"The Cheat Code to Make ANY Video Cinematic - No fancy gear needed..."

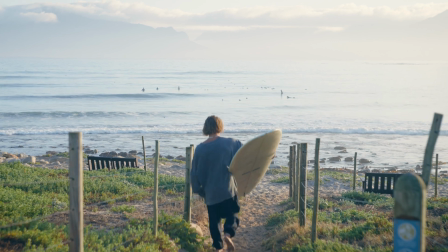[4:07]
The other key aspect I really like to focus on is just having some leading lines, or at least noticing in your frame where your eye is drawn to.
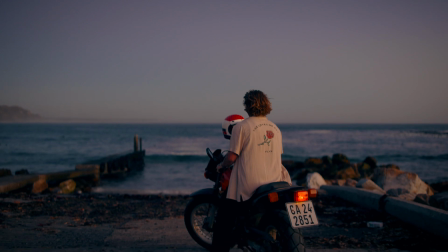[4:16]
You got to realize that when you show an image to the viewer,
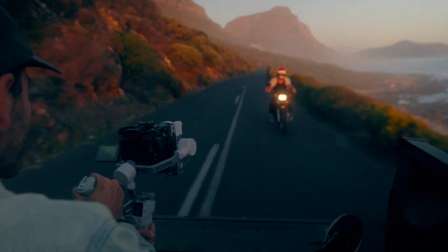[4:20]
their eyes are immediately going to be drawn or led around within that frame to a certain points of interest. Having leading lines is one of the easiest ways I've found to draw the attention of the viewer to the part of the frame that you want them to notice. Take a look at this frame right now. I've got leading lines with this coming into my face. I've got these shelves kind of coming into my eyes, and it's kind of just drawing all the attention in from this frame into right here, which is where I want you to be focusing on. Take a couple of extra seconds when you're setting up some sort of cinematic shot and notice these kind of things in your environment.
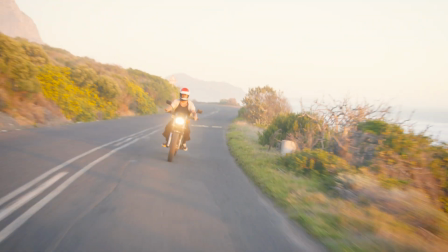[4:54]
It can be streets, it can be trees, it can be horizon lines, it can be mountains, it can really be anything. But just taking that extra step of finding them can make a much more visually stimulating and appealing shot for the viewer to look at.
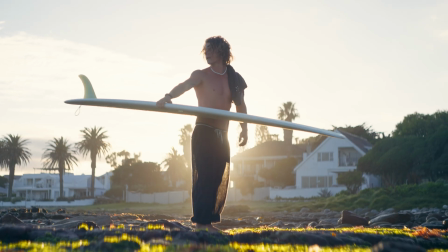[5:07]
The other thing to think about with your composition is something that is called the lighting triangle.
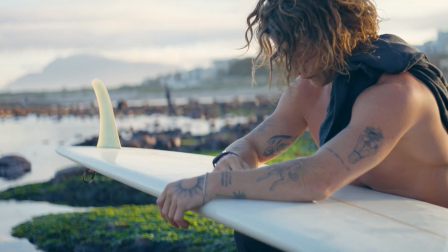[5:13]
And it's basically where you place your subject between you, the camera person, and the light source.
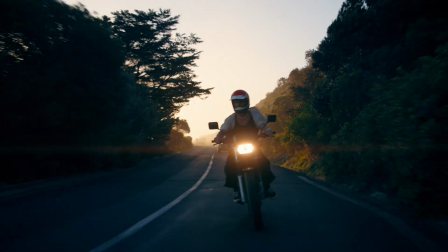[5:19]
This ensures that you get a nice backlit image that also just further accentuates the depth in your shot because you have those layers of light.
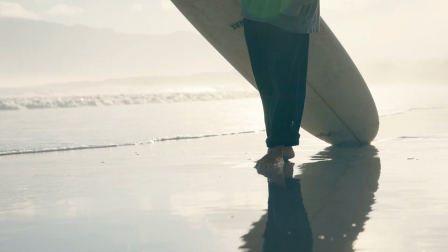[5:27]
Rather than just having the light coming straight from behind the camera, lighting up and filling in everything within your frame,
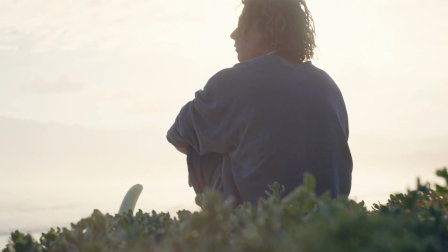[5:34]
you can rather put your subject in the middle or at least slightly off to the side, and you can have this triangle within your composition almost every time. Speaking of lighting, let's go actually into a little bit of detail about lighting because this is where things really start to come to life.
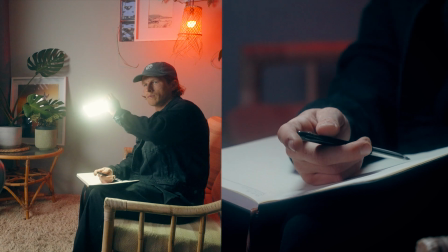[5:49]
When creating a cinematic shot, lighting is everything. Even super simple lighting setups can create massive impact. But the main thing we need to focus on is backlight and controlling our shadows.
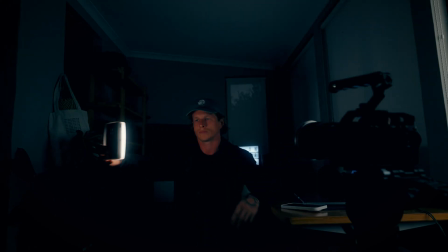[6:03]
Backlighting can create depth and make your subject stand out.
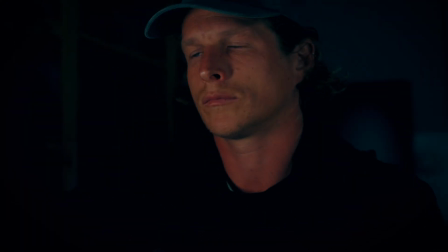[6:07]
But the real magic happens is when we start to notice the absence of light and start focusing on the shadows within our frames. When you start noticing shadows, it adds depth, gives texture, and really starts to make everything a lot more interesting.
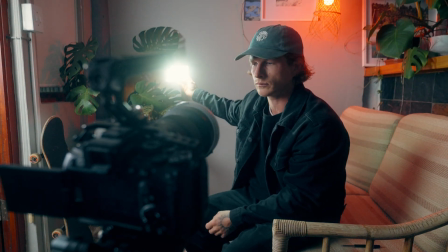[6:22]
You can see in this simple demo here that if I just lit up my face straight from the front, it's quite a flat and boring shot, and it really doesn't create any depth.
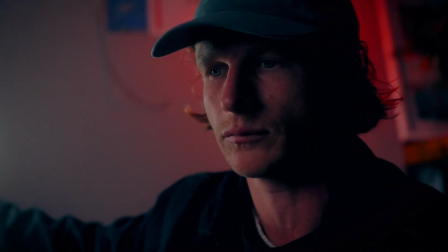[6:31]
By simply rotating this light, which also could be used in the same way in a naturally lit environment,
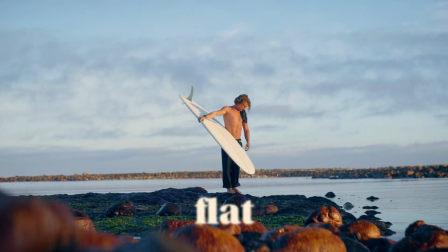[6:37]
say for example by rotating our subject to put the sun more behind them, you can create these significantly more interesting shots.
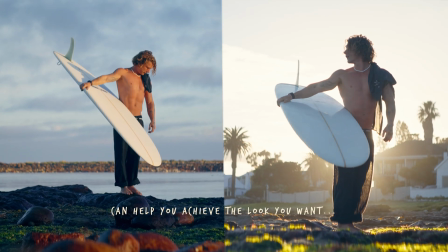[6:46]
It's simple when you know how, and as long as you keep an eye out for those shadows, you can ensure that you're moving your subject to fit just right with it. Movement is another incredibly powerful tool, but it doesn't have to necessarily mean camera movement. In fact, subject movement within your frame can be just as cinematic.
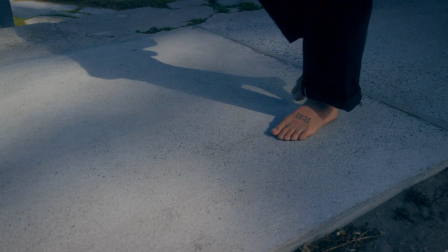[7:07]
Even when you're filming on your own, you can try and move the subject within frame.
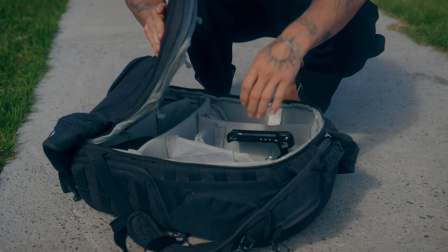[7:11]
Whether they're walking into the shot, they're interacting with their environment, or just moving around or adjusting something within that composition that you've created.
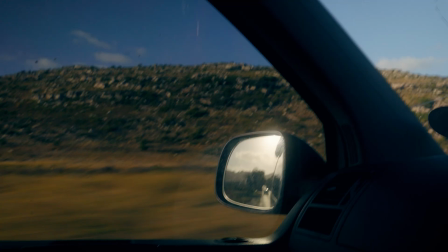[7:21]
It gives the shot a lot more energy, and you can really start to play around with it.
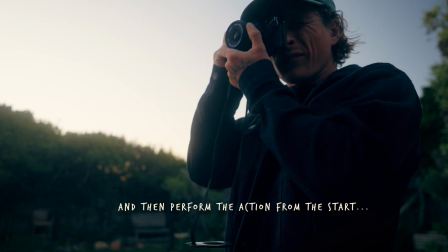[7:25]
Once we've put all the effort into capturing our scenes in the most cinematic way possible, there's a few extra things that we can do within the edit. So let's go over everybody's absolute favorite thing for cinematic videos, and that's color grading.
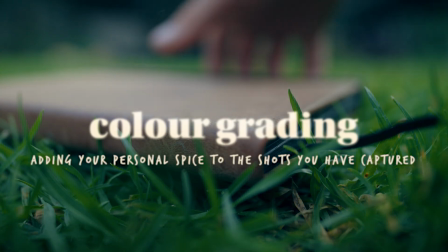[7:38]
Color is one of the most important ways that you can set the mood of your shot,
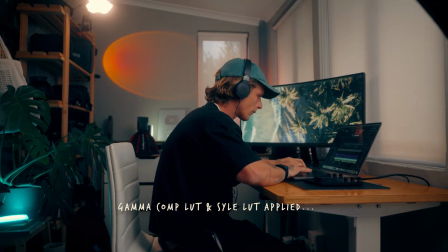[7:43]
whether you're creating something warm and cozy or something quite cold and harsh.
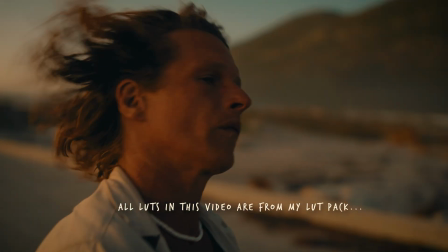[7:47]
The thing to note is that you should have a vague idea of what kind of color grade you would like to do in post-production while you're actually creating these shots,
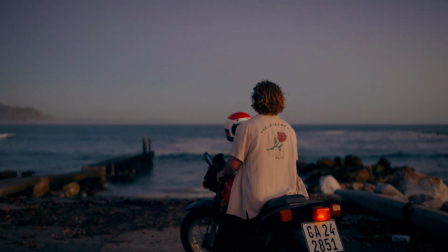[7:56]
just so you can ensure that maybe your lighting conditions,
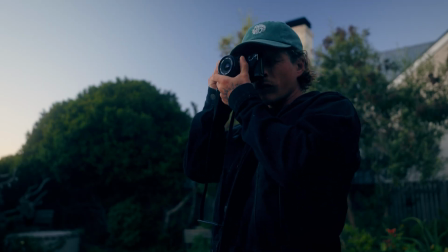[7:59]
or at the very least, the white balance within your camera can be set to the mood that you would like to further enhance when you do begin your post-production process. When you're just starting out, you definitely don't need to go overboard.